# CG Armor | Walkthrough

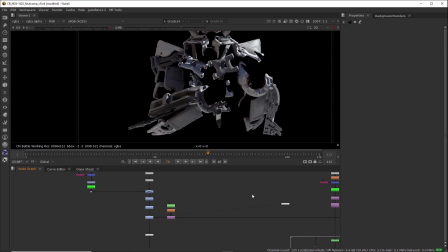I reflected a tin can on paint can onto my cousin. So I replicated that light onto the armor with just a grade node and a roto.
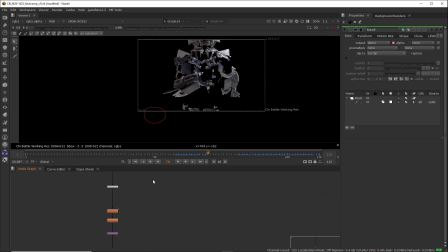See this roto shape? So, all right, so I took that and then I pre-multiplied it because we had unpre-multiplied it up here.
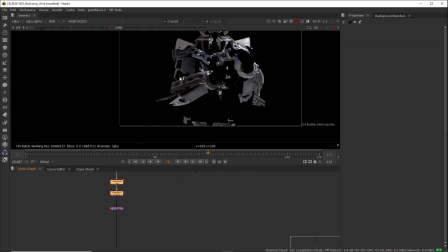And then I did like the defocus and the edge blur and whatnot just to get a
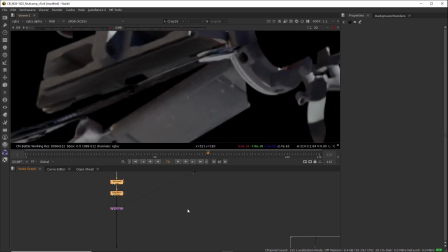little bit better edges and to match the plate softness a little bit more. And then I merged it over.
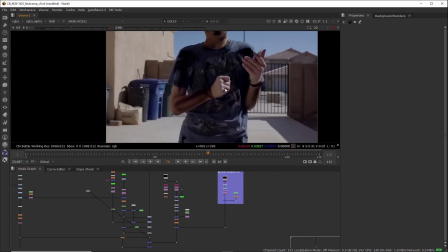Now you can see right now that there's already a shadow on my cousin here.
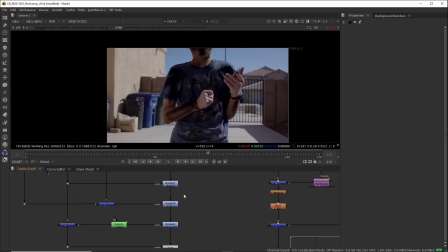And that's because I did some work beforehand right here in this section to do that. So let me go ahead and just turn that off real quick. Let's go down here.
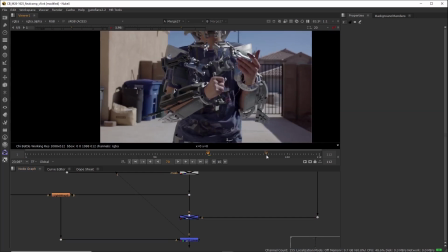And here you can see that the armor is now on my cousin and it's stenciled out correctly.
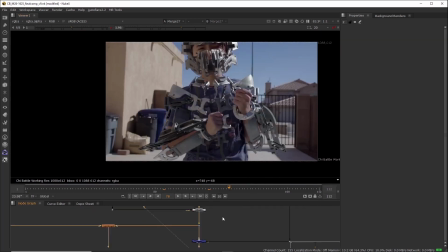Everything looks fine. So everything is looking good, but obviously it is missing some shadows.
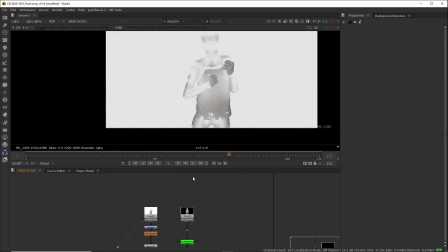So all I did was I rendered out a shadow pass, which is just a shadow catcher,
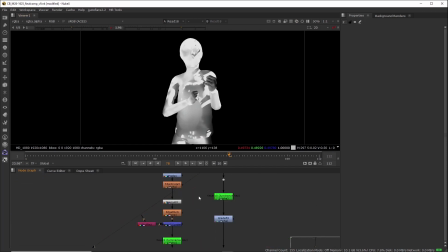and an ambient occlusion pass, and then I just did the necessary things to them in order to get them to be usable.
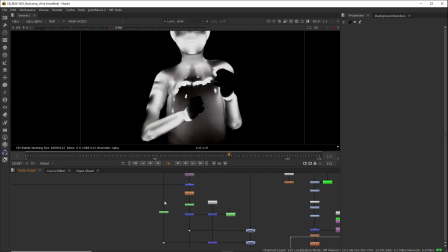So like keying them, adding length distortion, and then putting them on top.
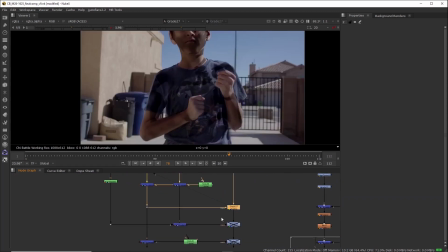So here's the shadow pass specifically. So that's what the shadow pass looks like.
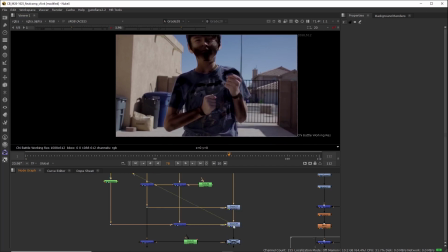And then here is the ambient occlusion pass. All right, and these two passes helped give the shadow.
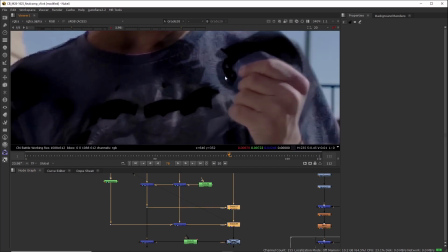I think I could have worked on these shadows because they're not exactly like fully realistic, but at this point, I just wanted to get this thing done.
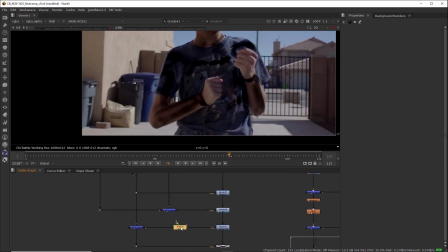And then here's some manual ambient occlusion for some like manually drawn in shapes for where I wanted more, and the renderer just didn't give me. All right, and here is a toe operation, and all this is doing is it's keeping the black levels in check so that they don't go below a certain point.
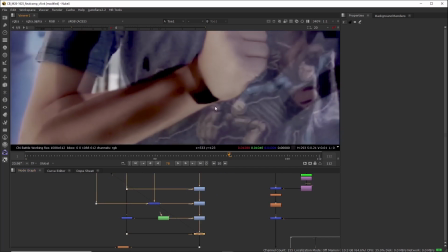So if you look at this, the blacks are way too dark. This just lifts them up.
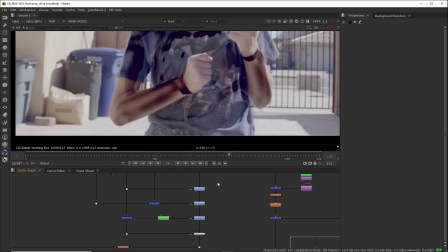This is like a hard limiter. Basically, it just limits them from going past a certain point.
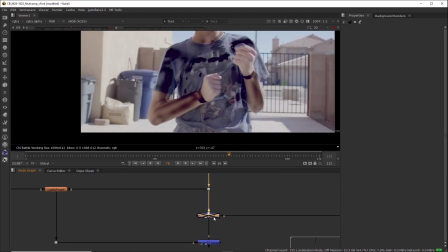All right, we'll skip this because this is the caustic on the floor. But now if we look at this, we can see, let me bring this down.
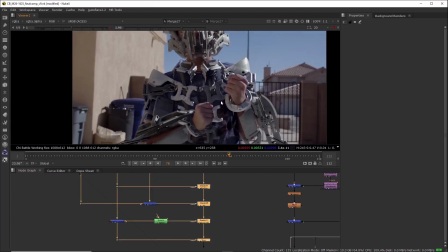We can see that the shadow adds a lot of realism as
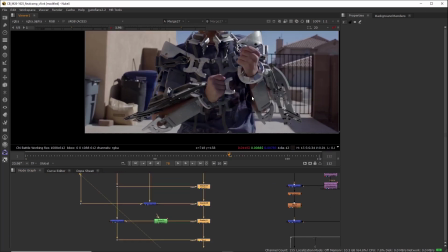far as just connecting the armor to our subject here.
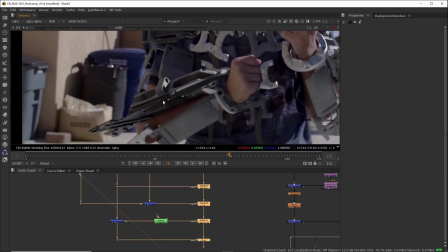As you can see, there's like a huge difference in how well this armor integrates just by this like shadow alone.
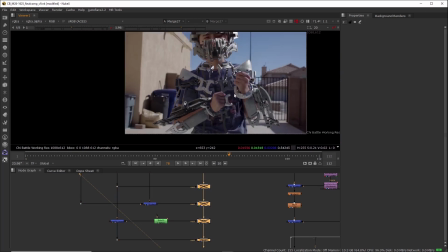Because without it, it's just kind of floating, and it honestly doesn't even look, it looks very CG,
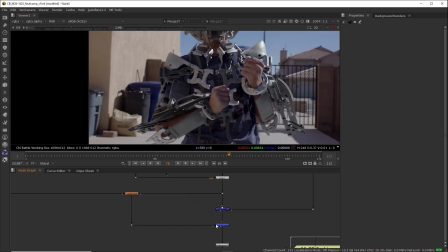but with the shadow, it adds quite a bit. Oh yeah, and the last thing right here that I forgot to mention is light wrap.
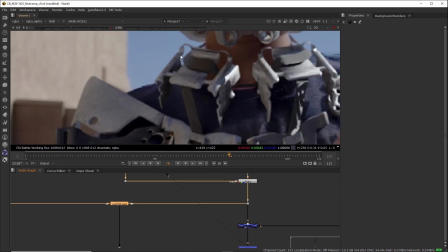So there is quite a bit of light wrap on
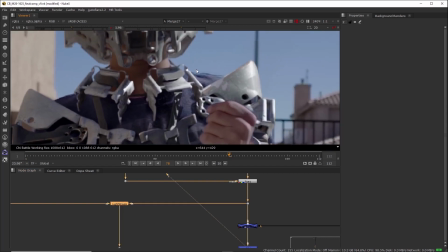this just because there's so much light bouncing around that the light wrap just looked really nice.
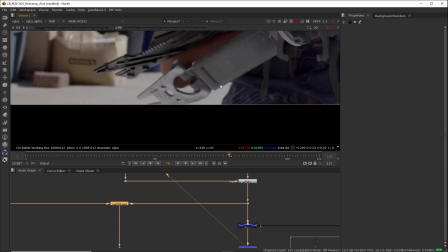And you can see it's doing quite a lot down here. It just helps to integrate this into the plate more.
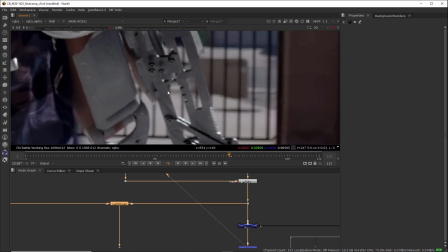So all the bright spots on the plate, they just like blur out and they glow onto like your object.
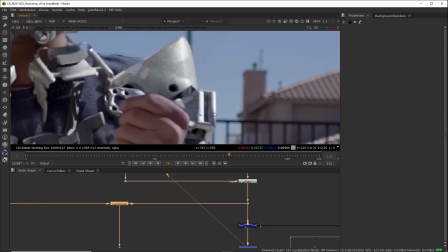So that's what light wrap does.
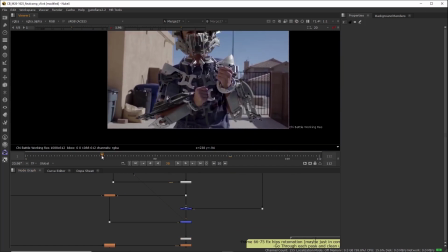So let me go ahead and show you this Caustic Pass real quick and show you how subtle it is.
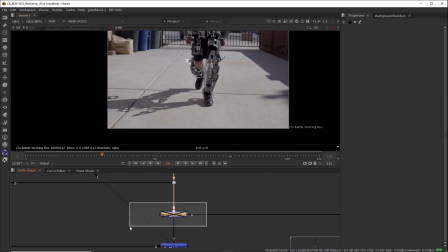So if I turn this on,
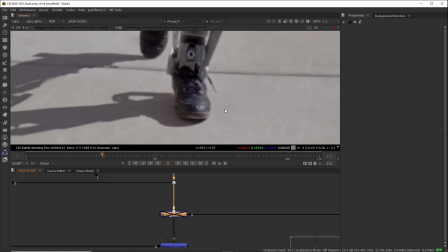you can see right here these caustics that are being thrown on the floor and just how subtle they are.
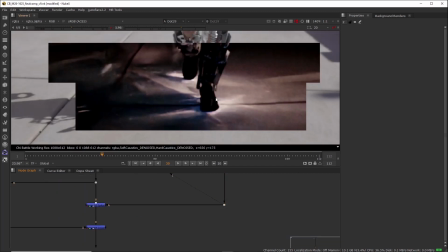And this is the Lux Core Pass that I was talking about.
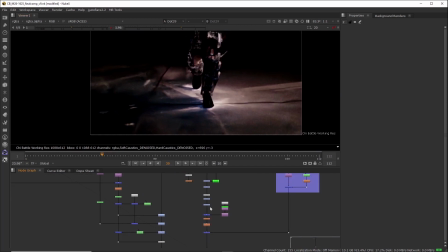So all I did was just render out only the caustics. And then I just did some tweaking throughout here in order to stencil out the correct things and whatnot.
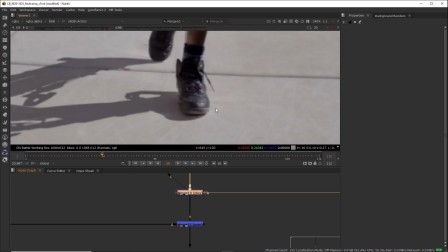So these are the caustics on top, and you can see that I dialed them down quite a bit
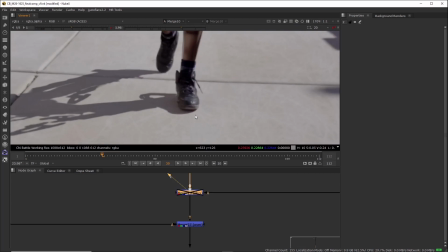because I like to keep things like subtle.